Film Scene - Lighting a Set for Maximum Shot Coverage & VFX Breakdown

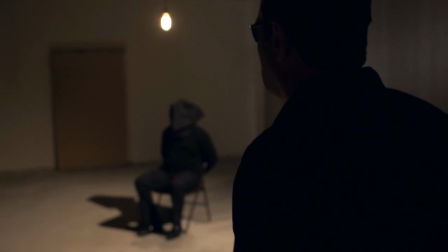Hello and welcome to another episode of Film Scene, the show that teaches you Hollywood techniques on an indie film budget.
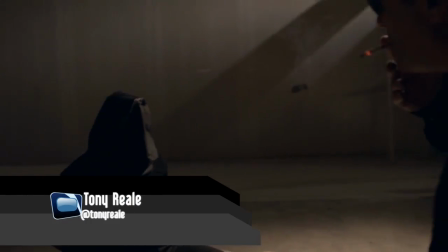I'm your host, Tony Riali, and today I want to talk about a project that we were commissioned for.
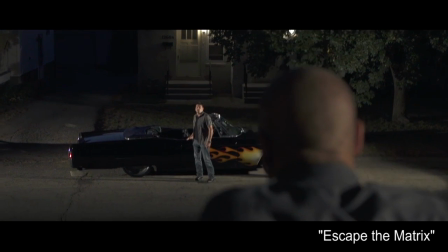Our last episode of Film Scene, we showed you another project we were commissioned for called Escape the Matrix.
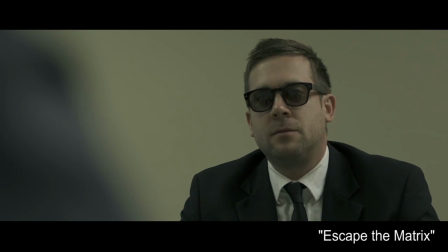This one was a similar project. The client, Dr. Patrick Flynn,
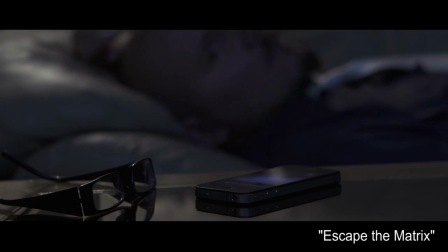had seen our Escape the Matrix film at the men's conference that it was commissioned for and really loved it and wanted something similar for a conference he was doing.
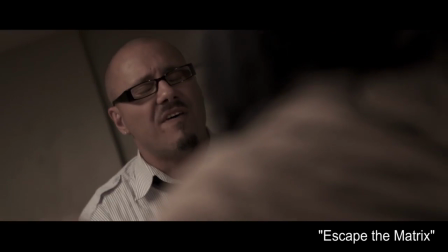He was doing a wellness conference.
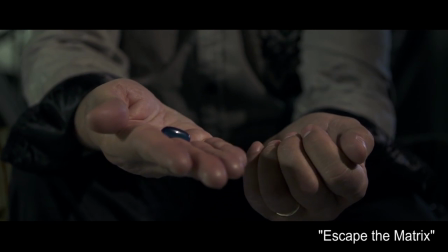He's a chiropractor, and they were doing a conference about health and wellness, and he wanted something for his signature speech. speech.
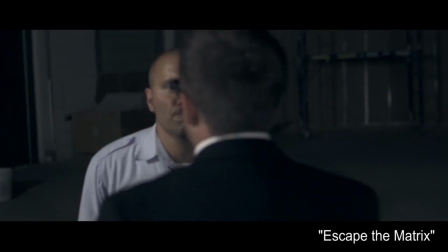So when he was going to be going up to do his talk, he wanted something that hit a really high energy moment and really got people to pay attention.
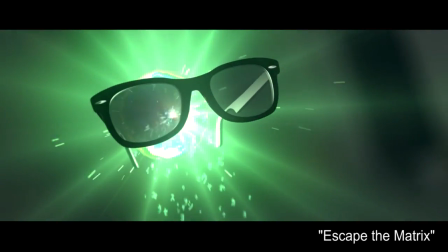So similar to what we did with Escape the Matrix, he wanted an action intro. We worked together, Jim DeGroat, my creative director,
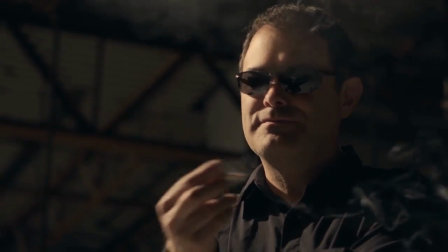came up with the general idea of a scene where Patrick was kidnapped
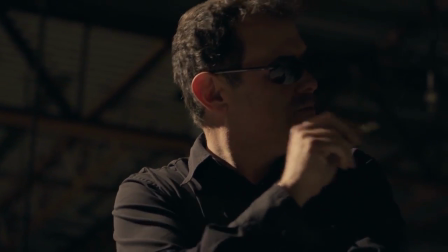by a secret agency that was working for the bad guys,
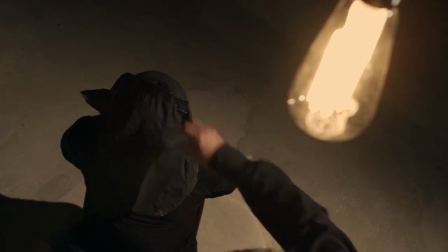the fast food companies, and all the people that contribute to bad health out there.
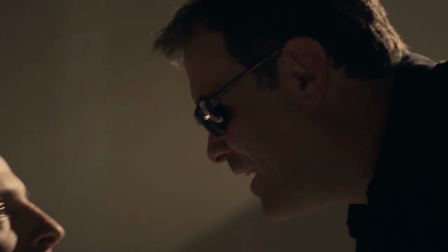And they didn't want him to talk at the conference.
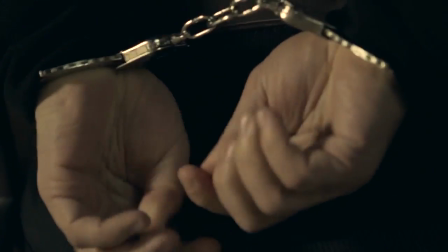And then Patrick ingeniously gets freed, and he's able to do a little fisticuffs with the bad guys,
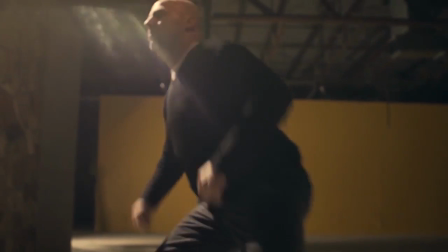is able to get away from them, and then he ends up running through the front door of the conference to a cheering crowd,
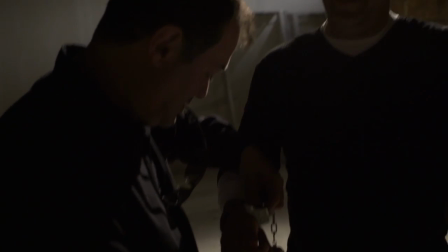and everybody's excited. So it was very successful. We were really excited about it.
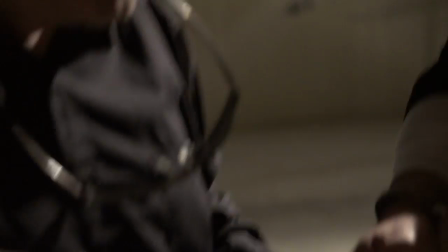But working with somebody like Patrick, who is on a tight schedule, we need to be able to shoot this in a very short period of time.
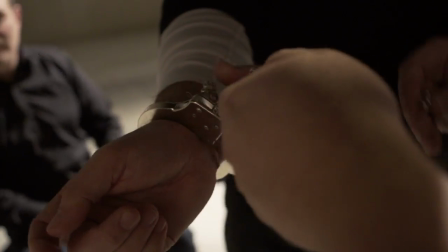It wasn't a very long video, but still doing action filming,
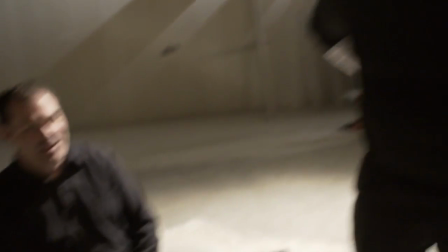it takes a long time because you get a choreograph every single punch, every single angle, and it takes a long time to shoot it.
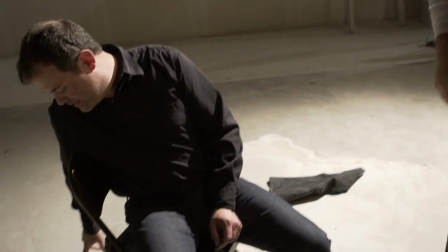So to speed things up,
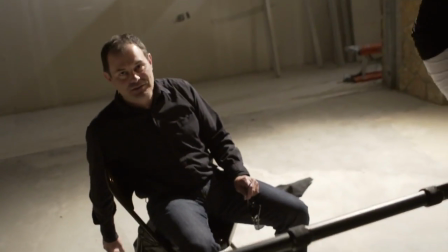My first goal was to basically shoot this with the maximum amount of coverage and basically light it once and then shoot.
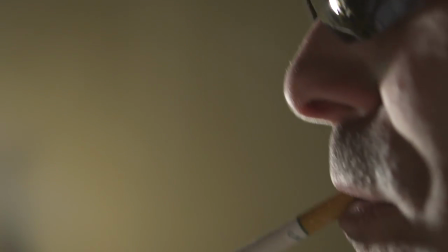Traditionally, it would have been easier to light every angle or at least light primary shots.
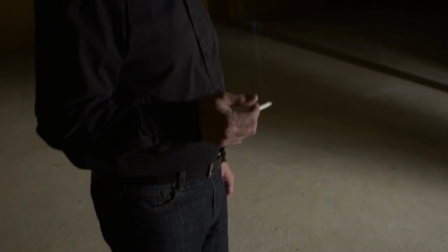But due to the time limitation we had, again, I wanted to shoot this, light it once, and then just shoot the rest of the evening.
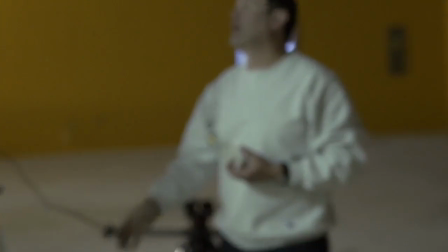So when I was setting up the lighting, at first I was moving some LEDs around.
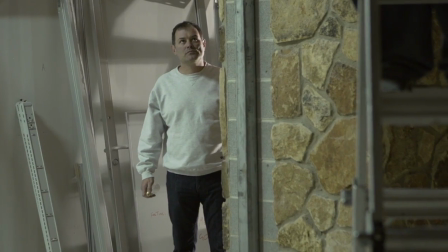I had some tungsten lights, and I basically decided that in order to give me as much 360-degree coverage as possible,
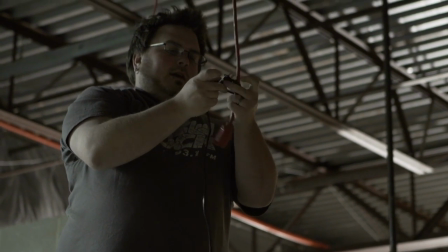I needed to have the light up high.
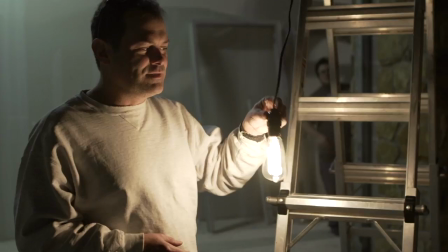So to motivate it, I basically had a lamp with a cool bulb that we found at Home Depot,
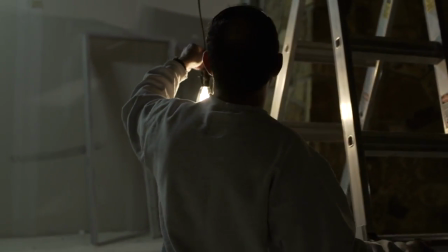and that was just hanging from the ceiling. We clamped that to just one of the pipes that was hanging from the ceiling, and that became the motivation,
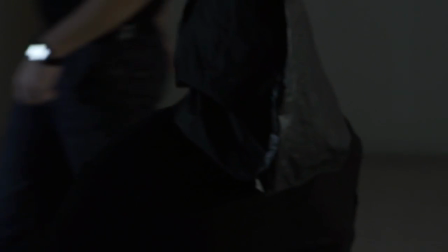the practical light for the scene. then we uh we took a 650 watt re light
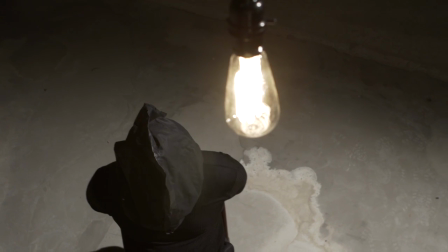and we found um that there was this brick wall that was just kind of sticking in the middle
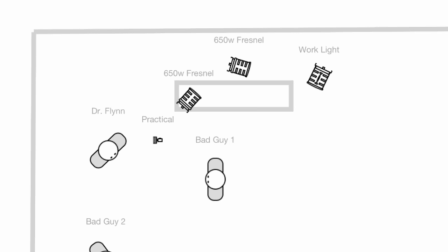of the of the empty room and so i found i got a little stand stuck it up there and pointed the 650 watt light down and
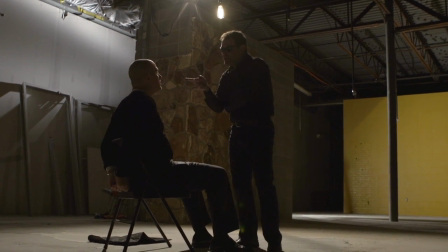that kind of then was the actual light for the scene the the bulb practically wouldn't have lit the entire area but we needed to look like it
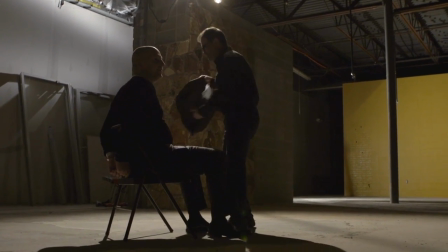was. So we had that 650 watt light that was then shining across it.
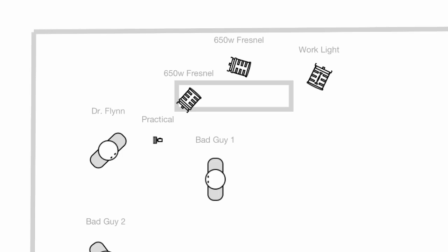Then I had another 650 watt light that I shown on the background behind the doctor because
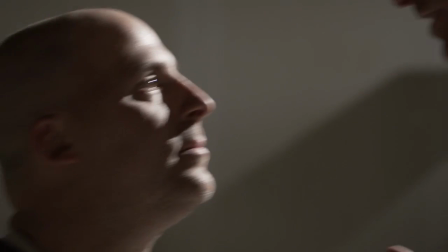otherwise the wall was going to be way too dark and it was just going to look like he was in this dark area.
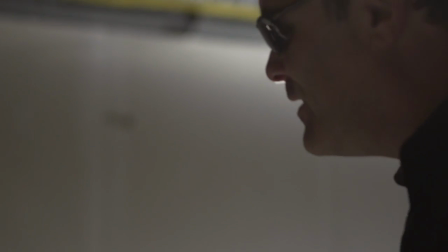And I wanted the wall to be bright enough so that it was just visible, but I didn't want it too bright that it was overtaking him.
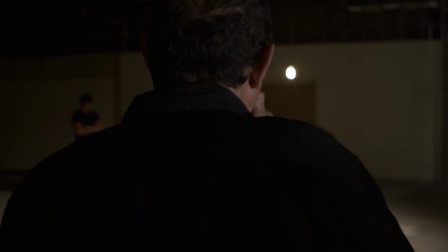So I flagged the 650 down. And so just a little beam of light It was just hitting the back wall just enough to bring it up to where it needed to be.
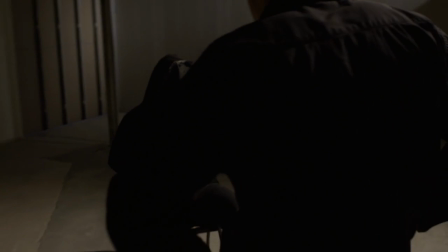And then the main other light that was in the scene when the bad guy walks
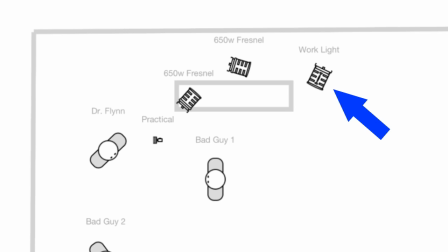in for the first time is just there was a halogen light that happened to be sitting there. And I liked using that as a practical.
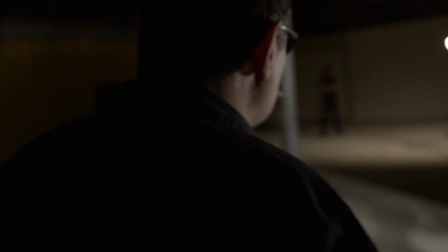So I just pointed that a couple of directions. I finally found a spot that I liked where I was kind of bouncing off the wall and the back wall.
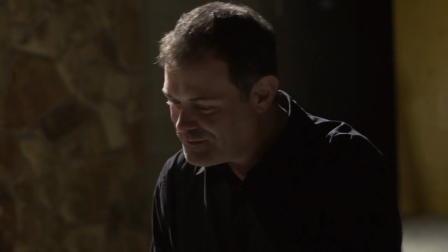And that lit up the yellow wall behind the talent for the bad guys. because otherwise it would have been just a dark abyss and I did not want it that dark.
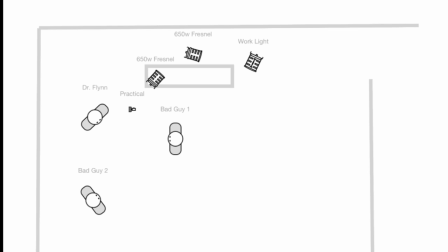So all in all, we had a three light setup and that was how we shot the entire video.
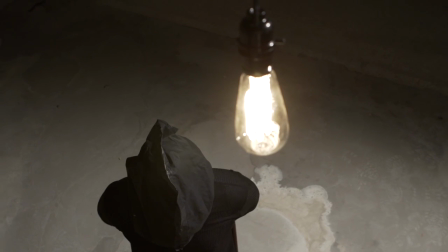I didn't, I had minimal relighting. The one thing I did have was I had the 650 on a dimmer.
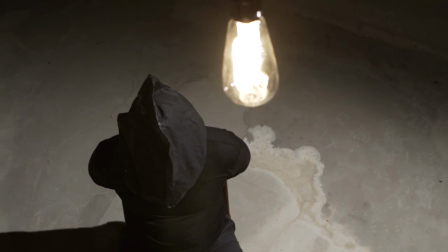So if for some reason when we had shots that were towards the ground
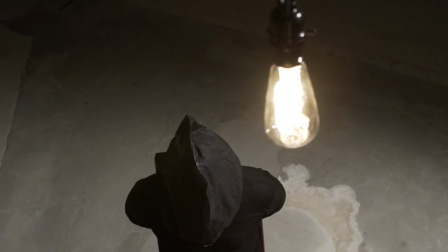and the light was a little too bright because it was a light gray floor,
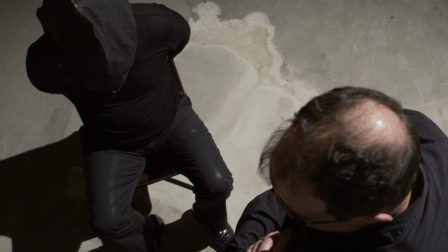I was able to dim the light just a little bit so that it wasn't blowing out the floor too much.
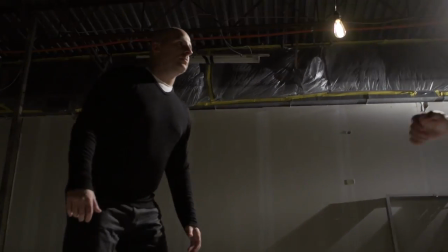But all in all, we then cheated the actors to keep them within the radius of the 650, and it worked pretty darn well.
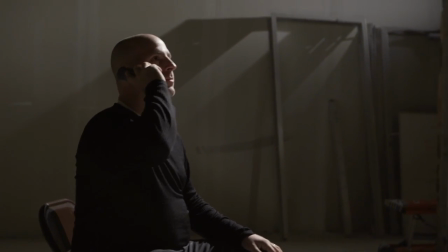We wrote in a part where the doctor gets a phone call from the guy that is actually on stage announcing him.
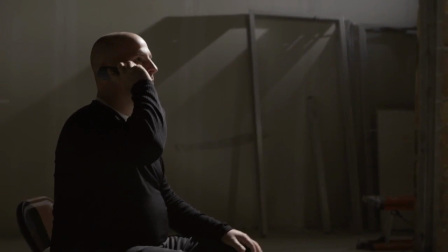While they were on stage, what happened was the person goes to check his phone to try and get a hold of Patrick,
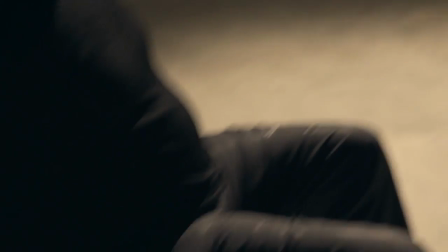and then the video started playing. and then we get a phone call in the video of the person saying,
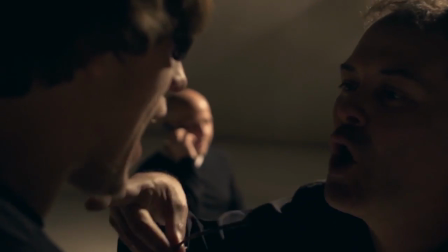Patrick, where are you? And Patrick gets that phone call and reveals that he had uncuffed himself and then he
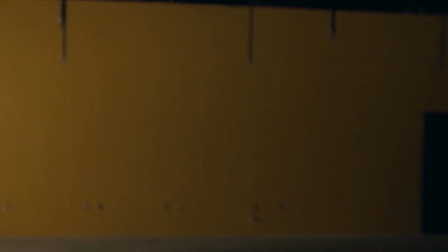surprisingly throws the phone at one of the bad guys to disable him for a little bit while he starts punching the other guy.
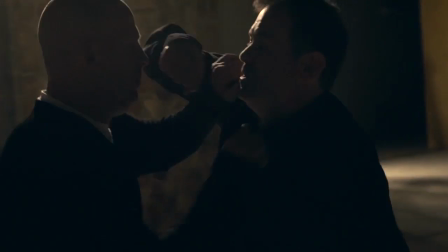So anyways, we didn't want to actually throw a real phone at the person's face because that wouldn't be the healthiest thing.
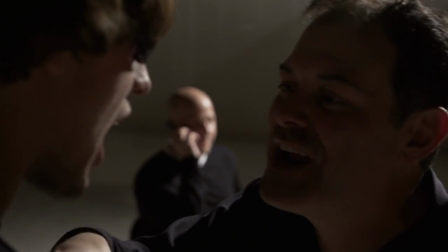So we wanted to do it in post. Now we discussed the possibility of having a rubber phone.
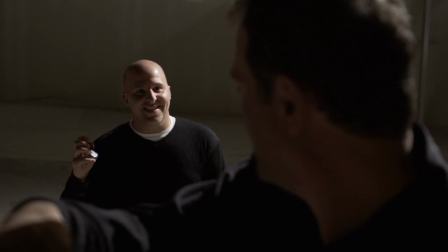We discussed the possibility of doing it in 3D. What we basically decided to do in the end was to shoot it in real time in the camera
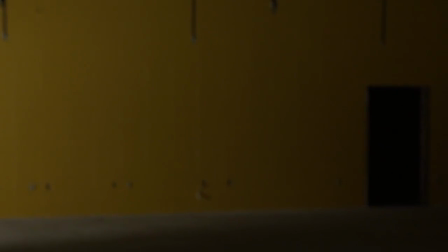with the actor reacting as if he actually got hit by a phone, and then we digitally added the phone later in post.
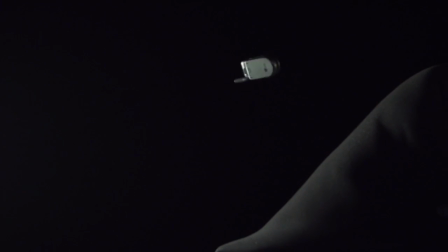So the way that we did this, we shot it in slow motion, so we had a few more frames to work with in After Effects.
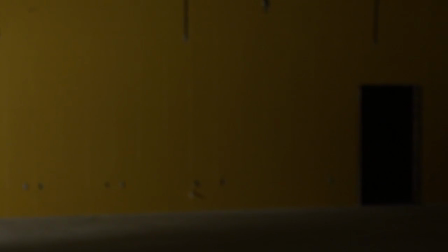Then Sean actually rotoscoped out the phone,
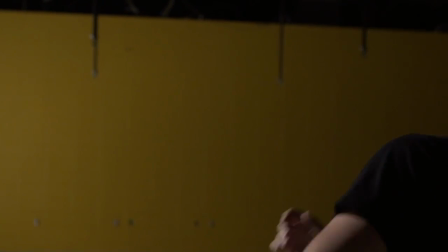and we placed it over and then played around with the motion blur effect until we got it close enough to what we were looking for.
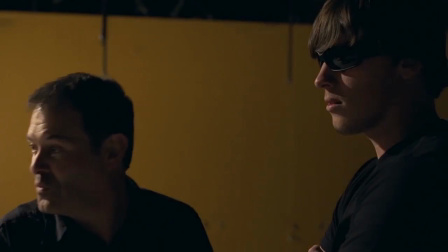And in the end, it looks like he's actually getting hit in the face with the phone. So that's pretty much it.
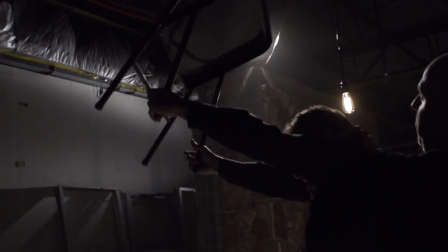Lighting a scene like this isn't always ideal, but it kept us really, really quick, moving fast,
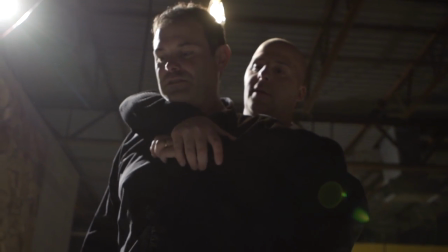and able to set up and tear down in a short period of time, but still being lit with a good amount of drama in a way that I was very happy with.
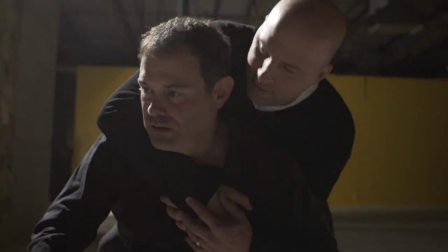So you can check out the entire video in the link below. And stay tuned for future episodes of Film Scene where we talk about lighting and other Hollywood techniques.
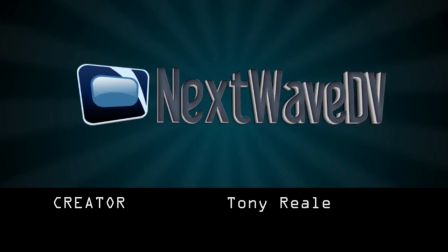Thanks for watching. Want more Next Wave DV in your life? Make sure you subscribe to us on YouTube to be notified when the next episode airs.
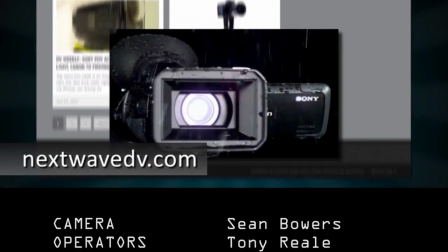Visit our website for daily posts on the latest digital video news. Like us on Facebook to join the Next Wave DV community.
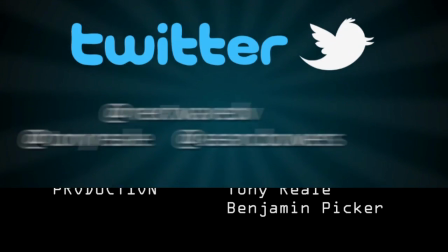And follow us on Twitter for behind-the-scenes news and pictures.